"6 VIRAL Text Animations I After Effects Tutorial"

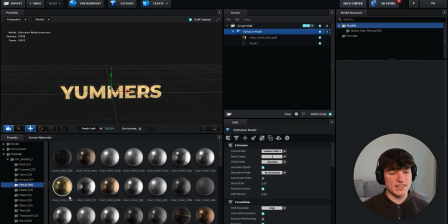[8:19]
As you can see, it replaced the fill of the characters. And now we're going to do the same thing, but this time use the clean metal foil and drag it onto the bevel too.
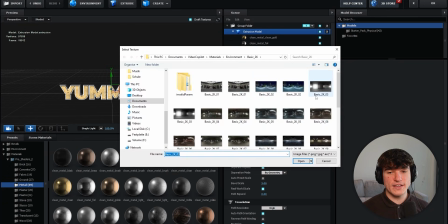[8:25]
Now click onto environment and then select the basic 2K03 one right here. Click on open and then press OK.
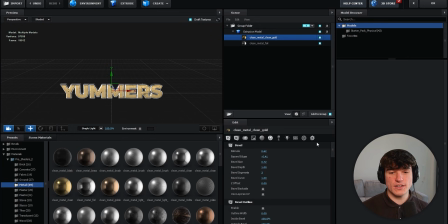[8:30]
If you want to, you can click onto the clean metal clean gold right here and then change the color. In my case, I want to go for a bit more orange. So I'm going to drag it down and make it look something like this. Then press OK. Once you finished all your settings, we're going to click on the top right OK.
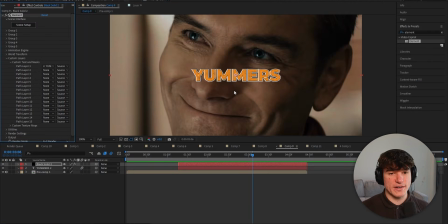[8:42]
As you can see, our text is now in After Effects, but we of course want to add our animation. So we're going to head back to the elements effect and open the group one.
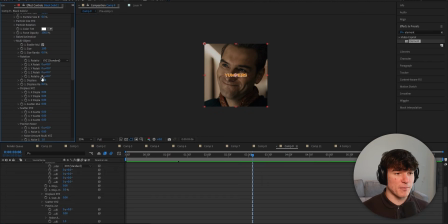[8:48]
Open particle look and then multi object. Now enable the check mark and you can see we have all these options to change the dimensions of it. First of all, I'm going to scroll all the way up and increase the size because this text is too small. So I'm going to put it to 18 and you can still see our other text in the background.
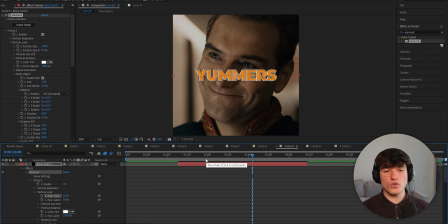[9:01]
So we're just going to scroll down and disable the view of it. And now we're going to go to where you want your animation to start, which for me will be the beginning of the layer.
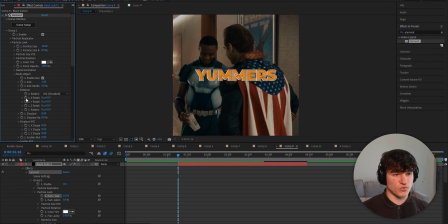[9:07]
And then we're going to set a keyframe for the X rotation right here. I'm going to put it to negative 100. You can see our text is flipped and now we're going to go to where we want the animation to be finished, which in my case is going to be around here.
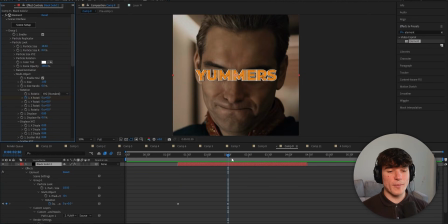[9:16]
And I'm going to put the value back to 0. Now I'm also going to go back to the beginning of the layer and set a keyframe for displace.
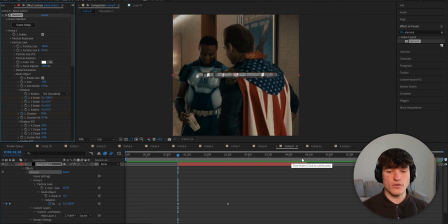[9:22]
Leave it at 0 and then go to the end of the layer and put it to 0.2.
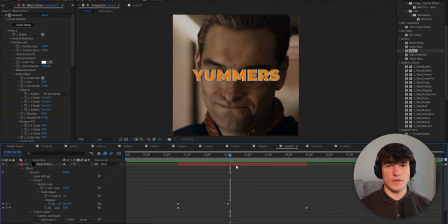[9:25]
As you can see, this will stretch out the text and make it look a bit more alive. Now we're going to select the layer and press U to bring up the keyframes. And again, we want to change the speed of the animation. So we're going to add a graph. And to do that, we're going to select all the keyframes, right click, go to keyframe assistant, in and hit easy ease.
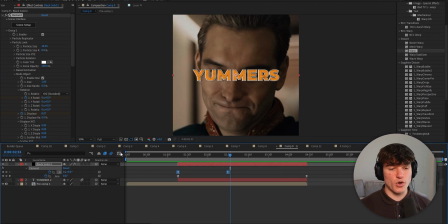[9:38]
Now I'm only going to select the top two ones because these are the ones I want to change, and open the graph editor. And I want my animation to be slow at the beginning and then fast throughout it. So I'm going to click onto the graph editor, leave the bottom handle how it is, and then just drag ahead the top one to the left.
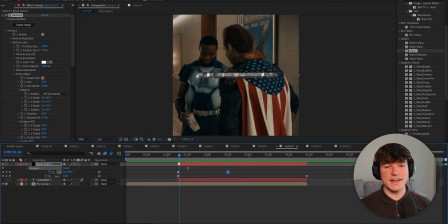[9:50]
Once that's done, we can close the graph editor again. And the last thing I like to do to not make it fade up out of nowhere is add an opacity. So we're going to go back to our elements effect and put a keyframe for the force opacity at the very first frame of our clip. Now we're going to put the value from 100 down to 0, and then we're going to go ahead to where our rotating animation finishes, which is right here.
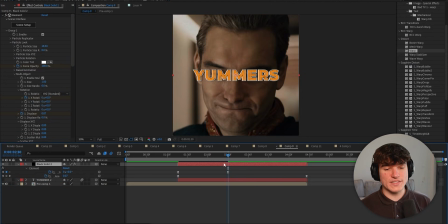[10:06]
And then we're going to put the value back up to 100. Now one last time, press U to bring up the keyframes, and we're going to apply the same graph as earlier. So select all of them, right click, go to keyframe assistant and hit easy ease. Now open the graph editor, and again, just drag ahead the top handle till it's all the way on the left. Close your graph editor, then add deep glow and drop shadow to the layer. And finally, make sure you enable motion blur for both layers. Now add the 4K color correction from the first link in the description. And if this video helped you, make sure to smash the like button and hit subscribe. YouTube thinks you would enjoy watching this one next. Take care and see you next time.